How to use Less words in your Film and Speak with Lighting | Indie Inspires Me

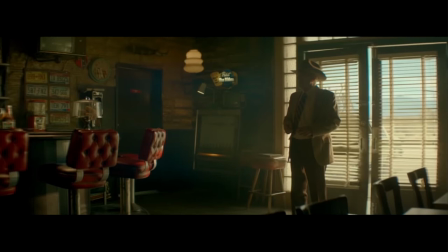And when we move on to the next scene, I actually really love the entrance of this character into the diner that he's headed towards. One of the main reasons being it doesn't light everything up. I think too often in our films, we think that good lighting is making sure that the character is always key lit and not allowing for
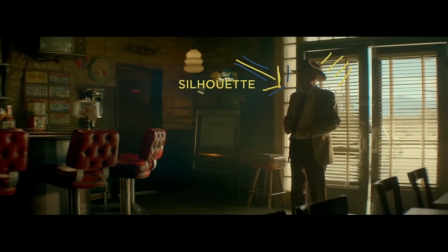there to be some shadow or even moments of shadow that the character is in some kind of silhouette.
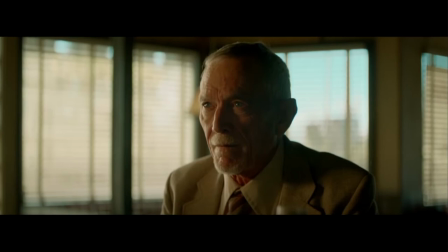And the scene where he finally sits down is extremely important to establish the character's face. Any kind of profile or close-up is going to give us a lot of ideas as to who the character is, as well as the story behind the character's intention.
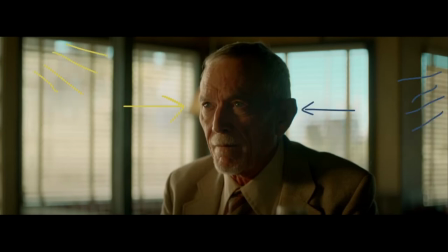So the first thing you might notice is that there's a key from the left of him, and then there's a lot of darkness on the right of him. So he's moving toward a conversation with somebody. You'll assume that the light is coming from one of the windows, but this is probably an HMI or some kind of source coming from the left side of him.
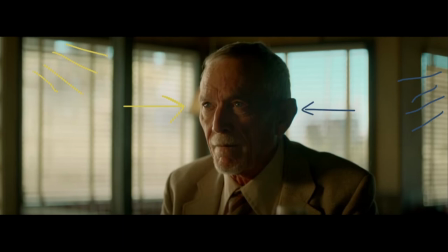This could be soft or hard, but because we're off to the side where the light isn't hitting, there's still some contrast, but it allows for there to be some nice textures on the skin. And when we actually look at the contrast ratio on his face, it's very split tones. We have a little bit of Rembrandt lighting, but even more than the last image,
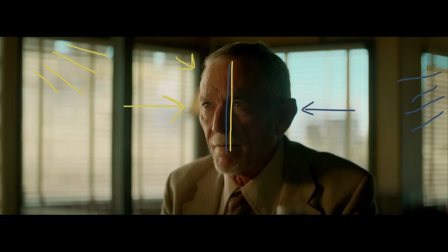we're getting a conflict in the character and allowing there to be some tension as to who this mysterious man is.
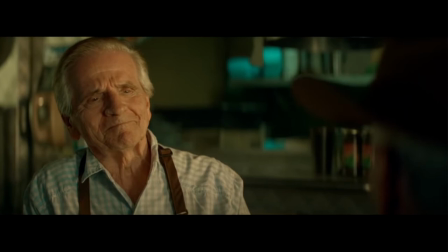And to contrast that idea, when we're established to the first character he interacts with, there's a lot of soft light hitting his face. We have light coming from the same direction, so it feels natural, and this might be the same light source set up the right way.
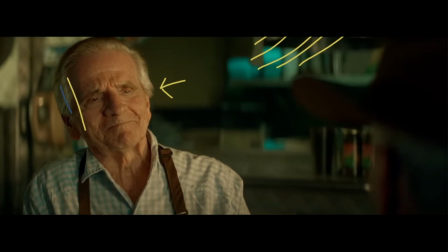But also, we don't have as much contrast on the face, where the actual split off where it goes into dark is much further along his face. This helps this character feel a lot less conflicted than the main character, and it gives some interesting dialogue between the two because you feel this warm, comforting,
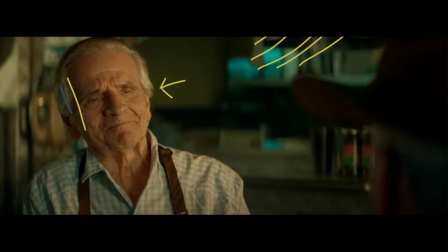caring old man actually having conversation with our protagonist. And so there's probably a large, soft source hitting his face, and that might be what's spilling onto the other side of his face, which we can take a look at in the wide shot between the two.
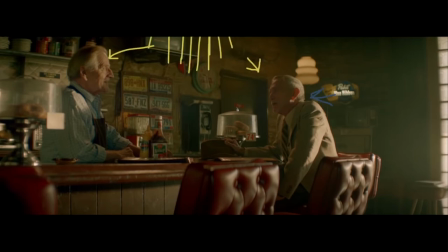It looks like very similar lighting. There might be something up in the corner of the room, casting light into their faces or just as equally on the backside, because you see it spills over to the side of his face a little more than the last image, but it's also casting onto the main character's face.
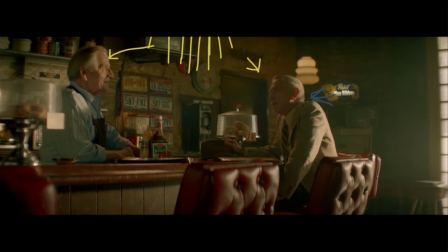It's an easy way to be able to light both of them at the same time and then go in and shoot both of their close-ups based on that information. We're still getting a lot more light on the actual shop owner, and that's allowing him to feel a lot less conflicted. And then again, we're getting our main character in a silhouette, which is giving him some drama and possible problems.
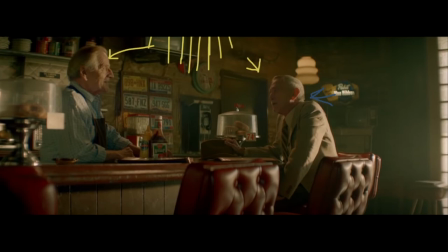It's interesting to take a look at possibly lighting this wide and then going in for our close-ups.
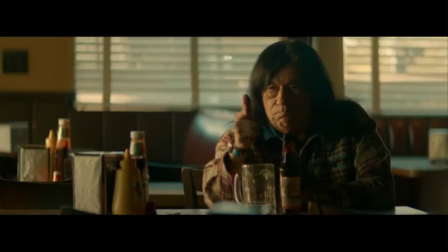And this to me is one of the most important scenes of this entire trick that they try to play on you. In this scene, more than anything else, the filmmakers are lying to you. And I think that's really cool to notice.
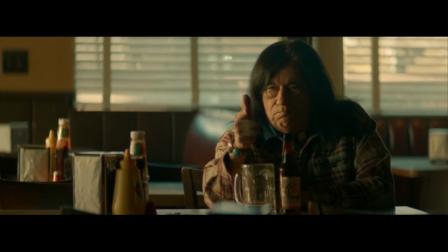There's a lot of questions as to what this man could possibly be doing in the town to raise the attention of somebody raising a hand at them and saying they're going to shoot them. And how they light and introduce the character really intensifies that point. You have a very directional side light, which is giving a very dark side on one side of his face and a bright side on the other.
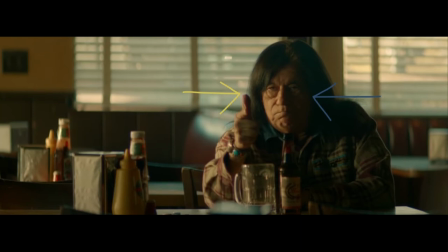This is a little bit more intense than doing something along the lines of Rembrandt. And it allows for the character to feel villainous and problematic and placement within the scene makes sense as well. So I think it goes to show that how you block your characters matters to the lighting and then the overall realism of the scene and it helps to tell the story.
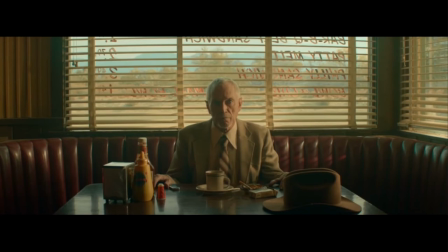Now this is particularly worth taking note of out of all of the different scenes because I would really call this the hero shot of the film. This is where he's waiting for the pie and I love it because the composition is really cool but also the conflict and the different things going on within the scene really add to the different elements. There's a bunch of different things to break down in this what seems like just bright image, but I think it's just as complex and powerful as the nighttime scene in the bedroom.
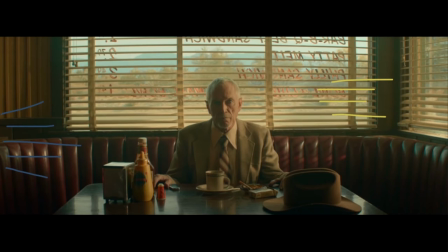If we can look at what's actually going on as far as sources in the scene, you would think that this is coming from the window, but if you'll notice, there's only light coming from one side of his face, which you could chalk up to them being in a corner room, but if you look at the wide scene again, it looks like there should still be light hitting his face from the entire room.
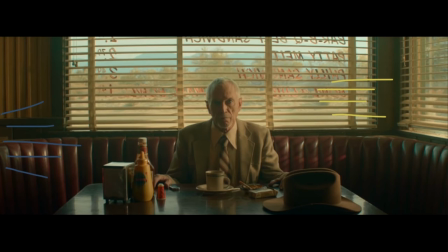So what they probably did to achieve this is bringing in a negative fill from the left side. A negative fill is basically the opposite of bringing more light into the scene. It's bringing a flag in to help with balance as well as any other sources that might be spilling into the scene to add that contrast ratio.
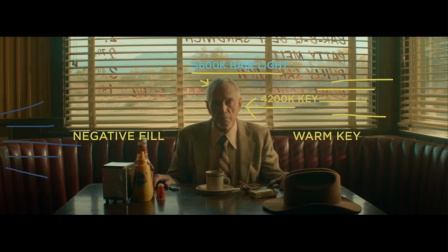And I think it's important to notice a couple of the different tones that are going on within the film. So if you look at his hair, you can see he's backlit by the light outside, which is making me think that that's not the light hitting his face, partially because the light hitting the back of his head is kind of blue, almost a light blue compared to the light hitting his face, which is a little bit warmer.
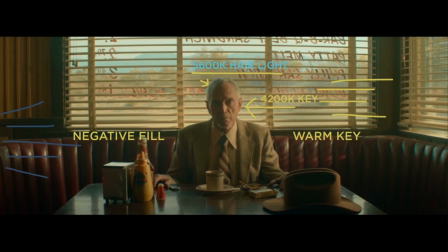I can only come to assume that this is setting the white balance to somewhere around 4,200 and keying him with a light that's a little bit warmer than 4,200, maybe 4,200, 4,400, and that's giving you a warm look on his face, but still natural,
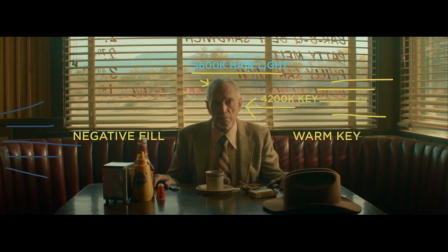while the outside ends up being another source that's hitting the back of his head and allows there to be some separation. Again, the negative feel adds the contrast. And this moment's really important. It's showing his willingness to wait for what he was looking for. And it adds a lot of contrast and conflict into the moment in the story. Is he waiting for something that he's not willing to talk about?
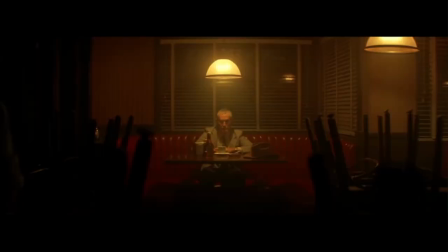The story doesn't necessarily tell you. And then when we move forward into the film, it very simply breaks down the passage of time by allowing there to be a couple of different color tone shifts to show the next part of the story. We're moving to a 3200 key, which is allowing it to feel a little bit darker at nighttime, as well as there's some different colors.
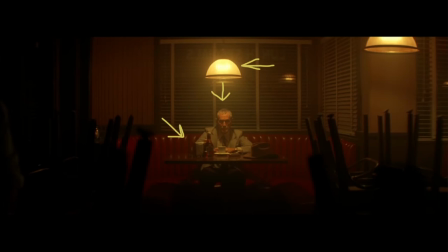There were blues and browns and all of these different colors in the previous shots. Now we're mainly around some tungsten and orange and red tones, which is going to be important for the next frame.
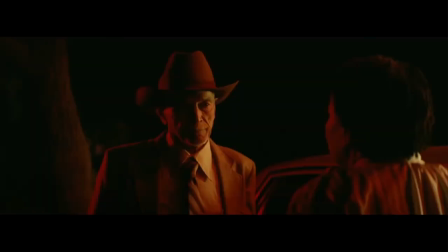And when we go into the next dialogue, we actually have a much more conflicting and scary looking scene. And I think it's important to notice all the different pieces of lighting that's actually going on within this. We have a much stronger contrast ratio which is very fitting to almost make this character seem like a villain at this point or maybe he's confronting something
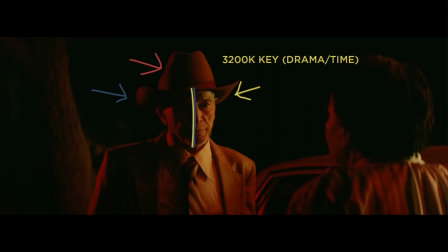that's very dangerous and then you have a key from the right side of his face and then also a lot of negative fill on the left side of his face so it's very intentionally placed for the lighting as well as we have this red accent light that's kicking on the back of his head for one again to separate him from the scene but it also gives this sense of danger and mystery to the moment and then when we
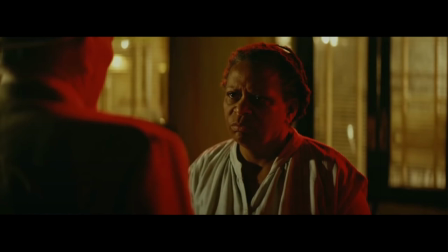turn around to actually reveal the other character. What I like here is you have a similar level of danger and not as much contrast and a little bit more fill, but also you have this background behind them, but you still have the amount of conflict. You can add some interesting elements dependent on the story, not just the desire for it to be pretty.
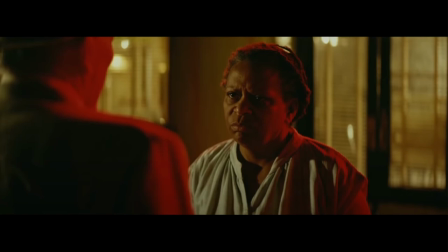And because the focus was on the story, I think the images are still very beautiful. But what was really fun to find out as we pull out of the frame is he reveals he's trying to keep a promise.
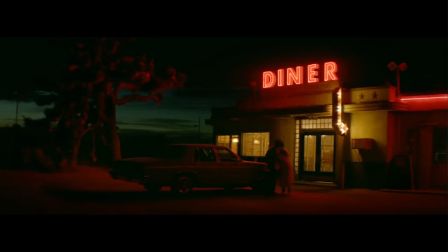And we get this wide scene where she embraces him and starts to recognize that there's something good in the moment, but still mysterious. And so you actually don't see any of the key lights hitting them. And I love this because you can create a really dynamic scene without there being this key hitting them and
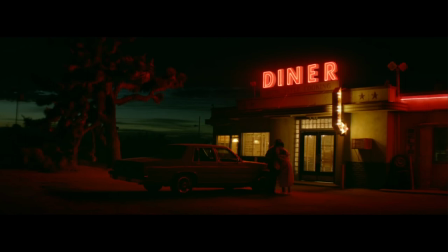allowing for a lot of the beauty from the scene to come from the shape and the edge light all around him.
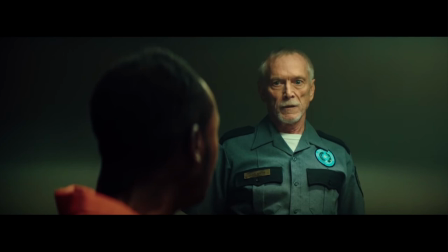Later on in the film, we actually have the first scene where our main character doesn't have as strong of a contrast ratio on his face. And this gives us this sense of resolve that he's started to do what he said he would do. And we start to hear a little bit more about that as he progresses.
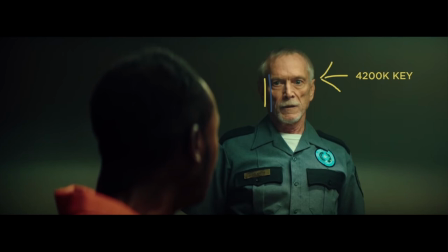What's also interesting to kind of note about the color tones within the film, it looks like there's a very natural key within the scene, but then they color graded or even just allowed for the rest of the color tones to be something opposite. In the film, if you watched it,
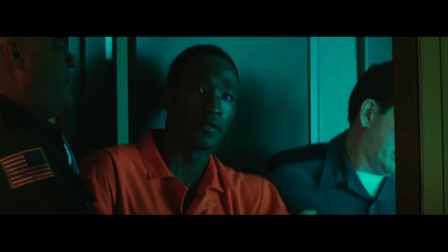you find that the character ends up eating his mother's pie as his last meal and all of the resolve leads to this moment where he's going to be killed. And what's so unique about the experience of his journey is he's going into something terrifying and not normal but he's moving forward into it.
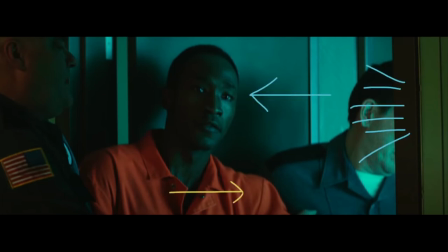We have the light coming from that journey but he's moving toward it to the right. I think that if it was the wrong thing they could have had him go toward the left so it felt like he was doing something wrong.